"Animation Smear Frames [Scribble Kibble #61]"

You're watching Scribble Kibble, a weekly show about animation. This episode is all about the best thing ever, smear frames. What is an animation smear frame? I'll let Johnny Bravo explain.
Man, I'm pretty.
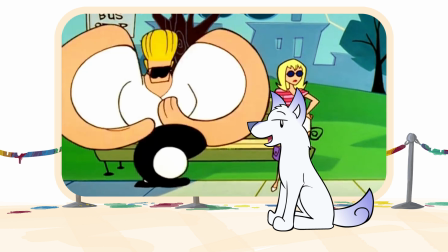0:15 No, this is not an error. Somebody drew it this way on purpose.
I said don't look at me.
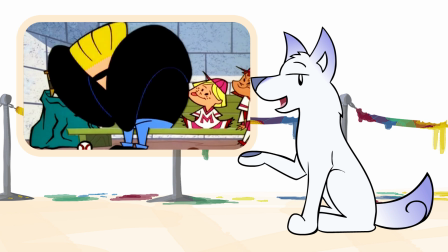0:19 Smear frames like this are animators' magic, a trick to fooling people's brains.
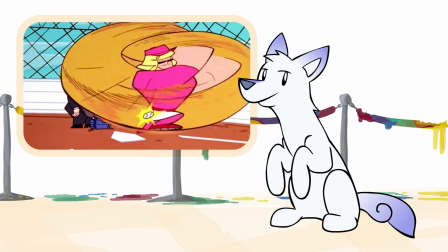0:24 You only see this picture for a 1/12 of a second at most, so your brain isn't going to process that this is what the drawing looks like.
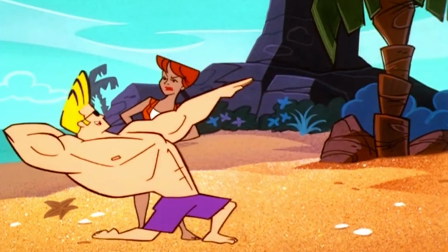0:30 Instead, your mind fits that image into the pattern of movement. So what you do see is very fast, cohesive action. One of the reasons smear frames exist is because in the real world, there's this phenomenon called motion blur.
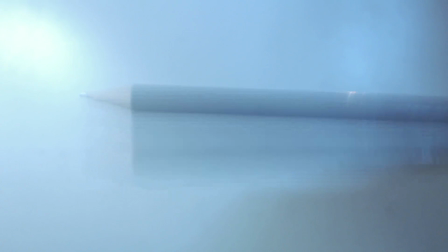0:43 Wave something in front of your face really fast. It's blurry. Smear frames simulate that real-world effect.
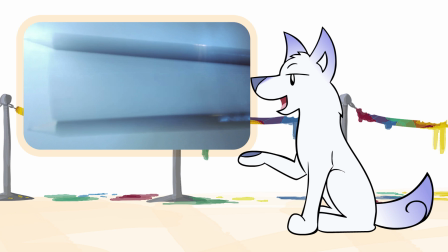0:50 The artist is actually drawing in the blur. And hey, if you wave something fast enough, it really will look like multiples of the same thing or a very long blur. That's your smear frame. I really love smear frames because there's no right way to do them.
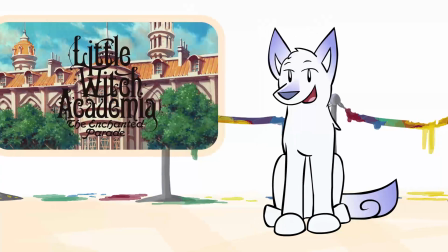1:03 You can endlessly experiment with distorting the drawings in between two key poses.
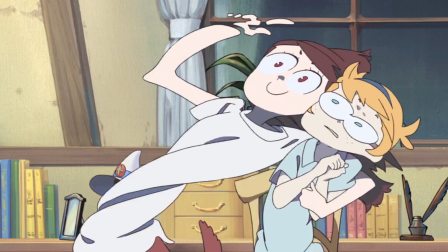1:08 Make tons of body parts, stretch things way out, disintegrate the character into splats of color.
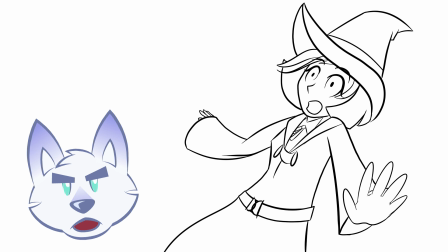1:14 Nobody's gonna tell you, yeah, to make a smear frame, you make the character twice as wide, give it 2 sets of eyes. No. There's no law here. Most animation smears serve one of two purposes: to connect two different poses, or to create the illusion of a very fast motion, like spinning. Even though you can draw the smear however you want, if you're starting out making these things for the first time, it's a good idea to follow a principle of using the distortion to connect two drawings. You want it to be the bridge between them.
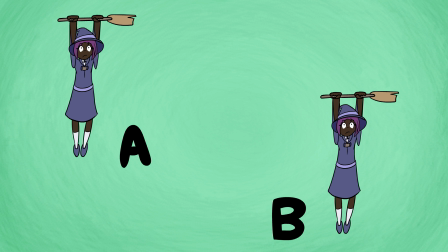1:46 So if my character is going straight from A to B, then the eye smear will be along that straight path.
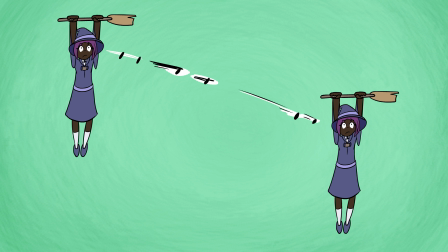1:51 This, or this, or this, it doesn't matter, it's on the path. Look at the motion path of the body parts and draw your smear along those lines.
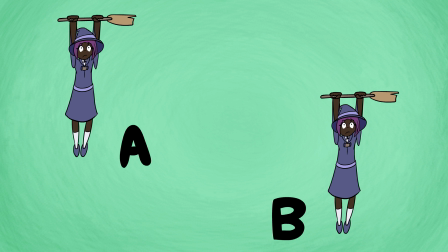1:59 If my character is going to dip and weave on the way to B, then the motion path isn't a straight line, it's this.
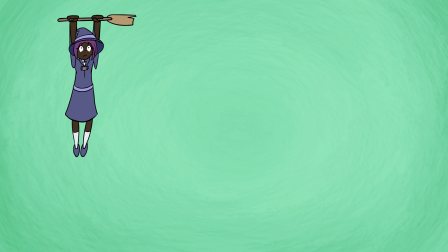2:05 Now her eyes follow this path, as does the rest of the body. So if anything, the most important part of a smear frame is the motion path. Unless your character is literally exploding into pieces all over the place between poses,
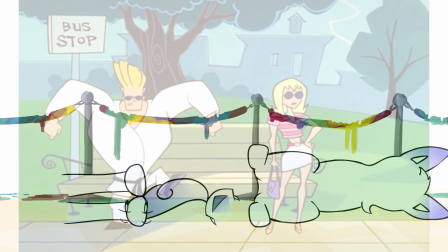2:17 the smear frame distortions will follow the character's movement, no matter how stretched out or multiplied or weird it is. You can even be sloppy with your smear drawings, and as long as they're on the motion path, it'll still look good played back in real time. Most of the time, you'll need to draw more than one smear frame. You need some time to get the smear back to reality.
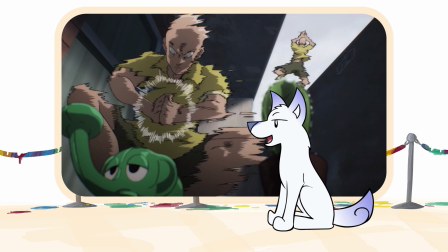2:37 The ease in can be as simple as some trailing smudges on a regular frame, or it can be a decrease in the amount of distortion.
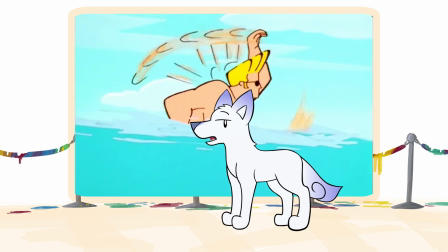2:43 Smear cycles are a bit different than pose connecting smears because they loop.
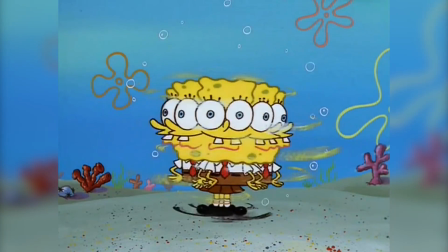2:48 Here's a classic example of a smear spin from Spongebob Squarepants.
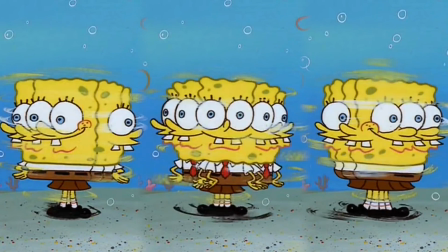2:53 This one is 3 drawings with body parts multiplied along the motion arc and some tornado lines. Just like with pose connecting smears, there are endless ways to make a smear cycle. You can draw motion lines, you can multiply parts of the body, you can stretch the parts so they follow the motion arcs. At the end of the day, smear cycle animations are usually only 3 or 4 drawings looped. And that's all I have to say about smears for now. See if you can spot any in the animations you've been watching.
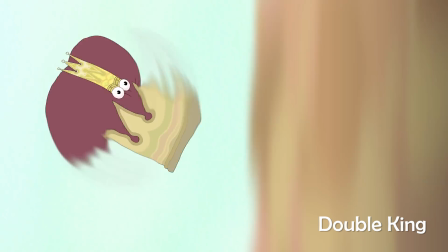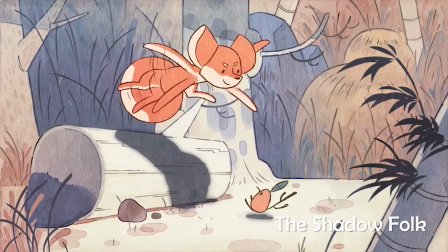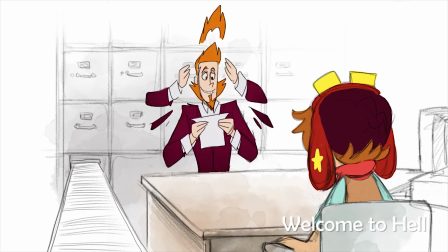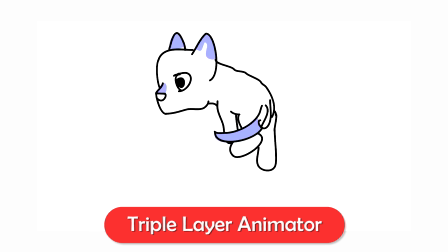3:36 In the art folder.
Where's my food dish? Oh, here it is.
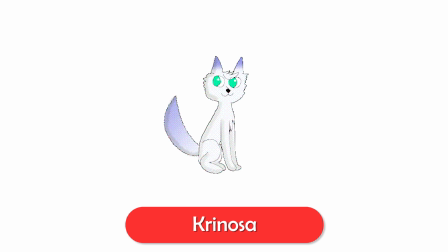3:42 Man, that was delicious. Now it's time to dance. Dance!
Thanks for watching.
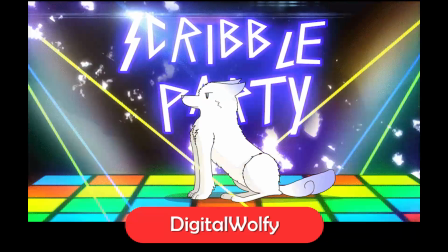3:47 See you next time.